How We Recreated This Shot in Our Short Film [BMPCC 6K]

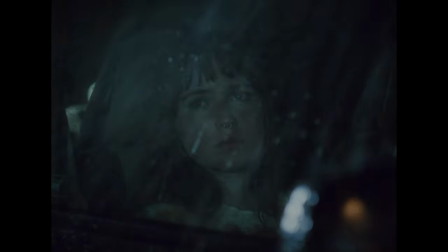0:00 David, I need to tell you something. 3, 2, 1, Happy New Year!
Hey guys, my name is Gavin,
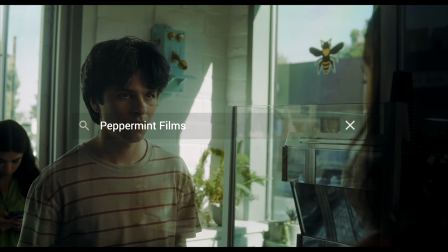0:11 and I'm the cinematographer here at Peppermint Films, and today I'm going to be diving into how we got some of our shots in our latest short film, Oh Susan,
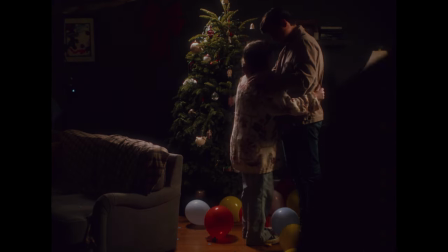0:18 The World's Not Ending. One of them being the big finale shot, which I won't spoil it, go watch it if you haven't already.
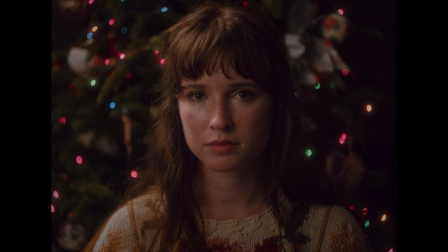0:24 It's the scene where Susan, the main character, reveals the big secret that she wants to tell her boyfriend on New Year's Eve of 1999.
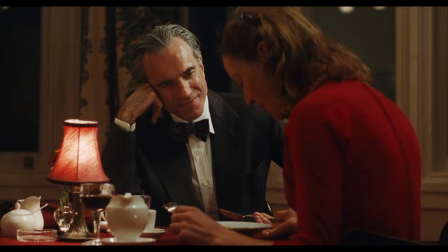0:32 And this shot was primarily influenced by a certain shot in a certain movie by Paul Thomas Anderson.
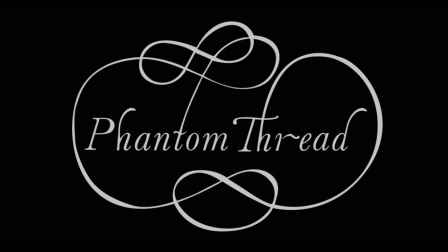0:39 Phantom Thread. A great flick if you haven't seen it. Go ahead and watch it. It's a fantastic film.
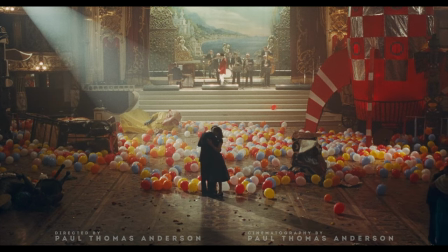0:45 But one shot in particular with all the balloons on the ground, the couple with the spotlight on them. Oh, it's great. We were trying to kind of achieve a similar look to that because we felt it fit the atmosphere of our story.
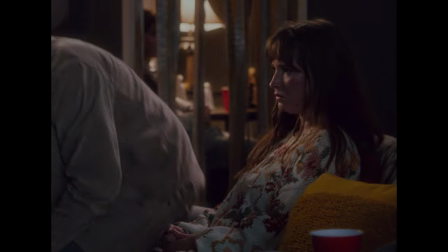0:57 Them being at a party, you know, we got 90s production design everywhere, the balloons all over the ground, people celebrating. We thought it was just a great moment to kind of try to emulate one of our favorite shots.
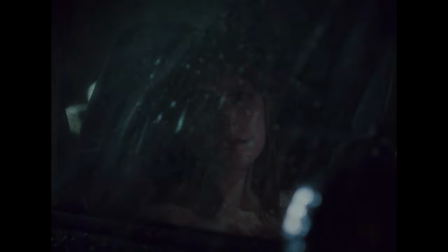1:09 So today I'm going to be diving into three shots that we did, including that one finale shot, the Phantom Thread shot, if you will.
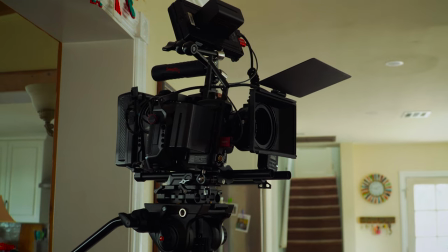1:18 So yeah, let's dive right in. I guess I'll start by prefacing what kind of equipment we had access to on this set.
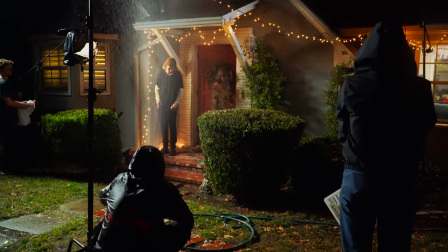1:25 It was an ultra low budget short film. We pretty much just mustered together whatever equipment we either owned or we rented out two or three small lights and we kind of just rolled with whatever we could.
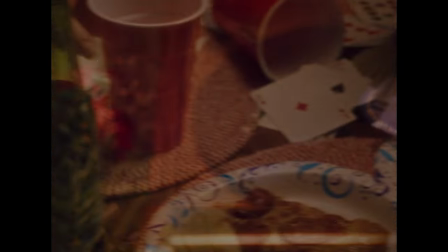1:39 We put a heavy hand into production design which is absolutely essential for this.
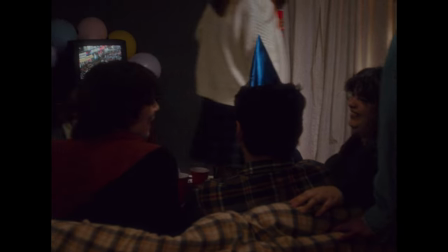1:43 It makes just lighting so much easier, composing shots so much easier. really a game changer that I feel like most student projects kind of miss the ball on.
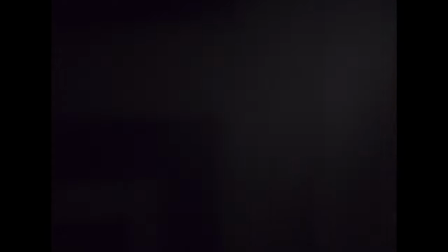1:53 I guess I'll start by getting into our first scene here between Richard and David in the kitchen. They're just kind of talking over life, college applications, you know.
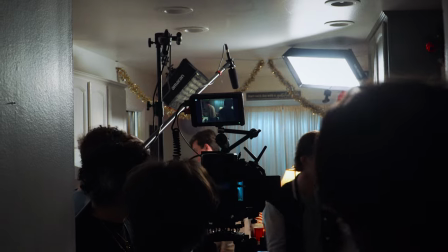2:03 So for this scene, we kept a pretty basic setup using just three lights,
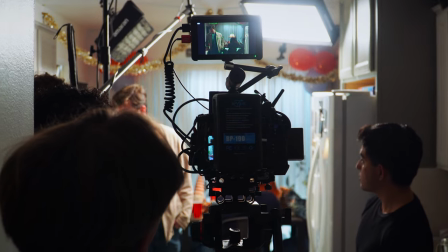2:10 two of them being the little Amaran f21 panels we just boom those up on c-stands with the arms
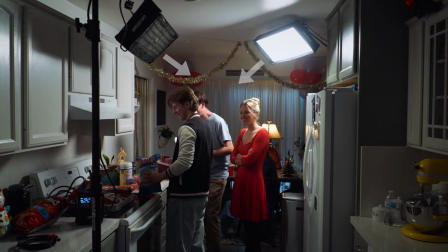2:18 facing towards the actors and then we kind of angled them inwards at each other and just providing a key and
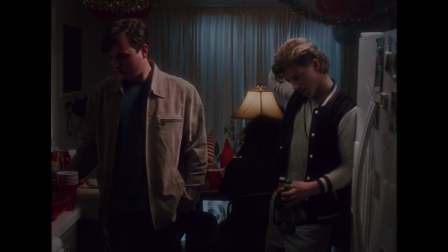2:26 a backlight for both actors so it's kind of acting as as a two-in-one package if you will and this worked
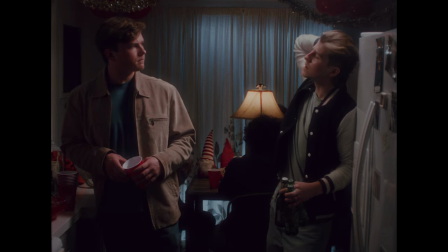2:34 out great it provides a nice like rim light on both of them and they're both getting a good amount of key on their face
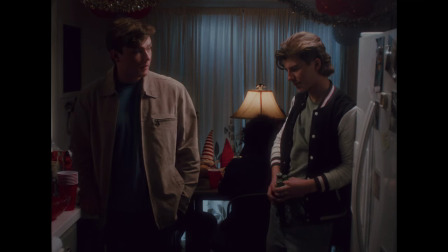2:41 while keeping the background still separated. And then during the scene, I kind of, for the close-ups, I was kind of just playing around with shifting the light over however they move,
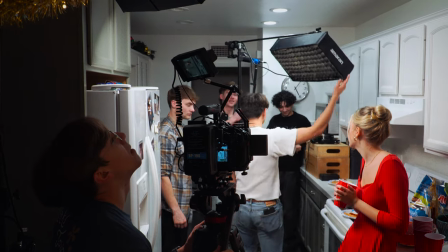2:52 if they need, maybe David needed more backlight, maybe he needed more fill, I would just kind of shimmy the light around or ask my grip to kind of move the light in a certain way.
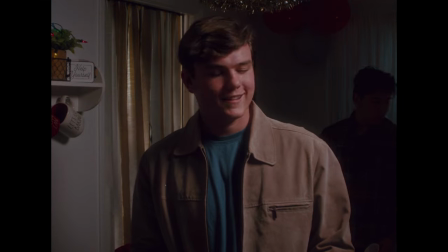3:03 And then just kind of play with taking the grids on and off, depending on if we're getting too much spill, not enough spill, And for the background,
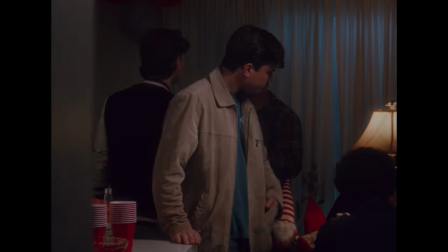3:12 I just put Amaranth 200x on a softbox outside that door to camera
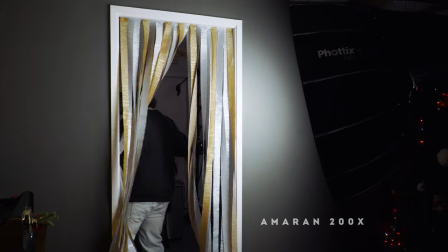3:16 left that you see with the streamers on it and just kind of blasted
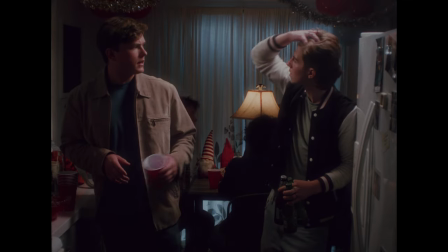3:21 that into the door just to light up the extras at the table there and then also provide a little bit more light to the actual living room itself so it doesn't just look like it's an empty void. It is actually the living room so we wanted to show that a little bit.
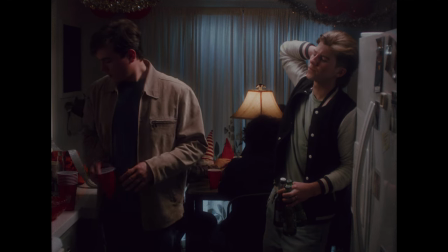3:36 Not that you really see it, but it just adds something, makes it look a little more realistic.
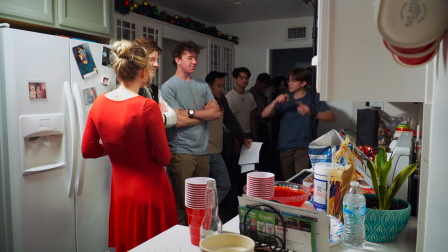3:41 All right, so now I'll dive into our second scene here, which is the car scene.
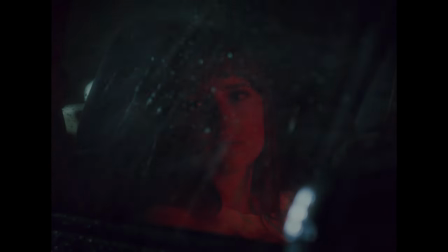3:46 This one I feel like turned out pretty darn good given the restraints that we had.
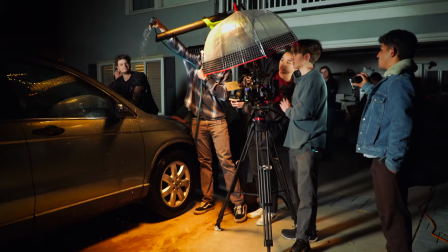3:51 We didn't have a green screen, we didn't have any sort of stage to do this on. We literally just took a car, put it in the driveway.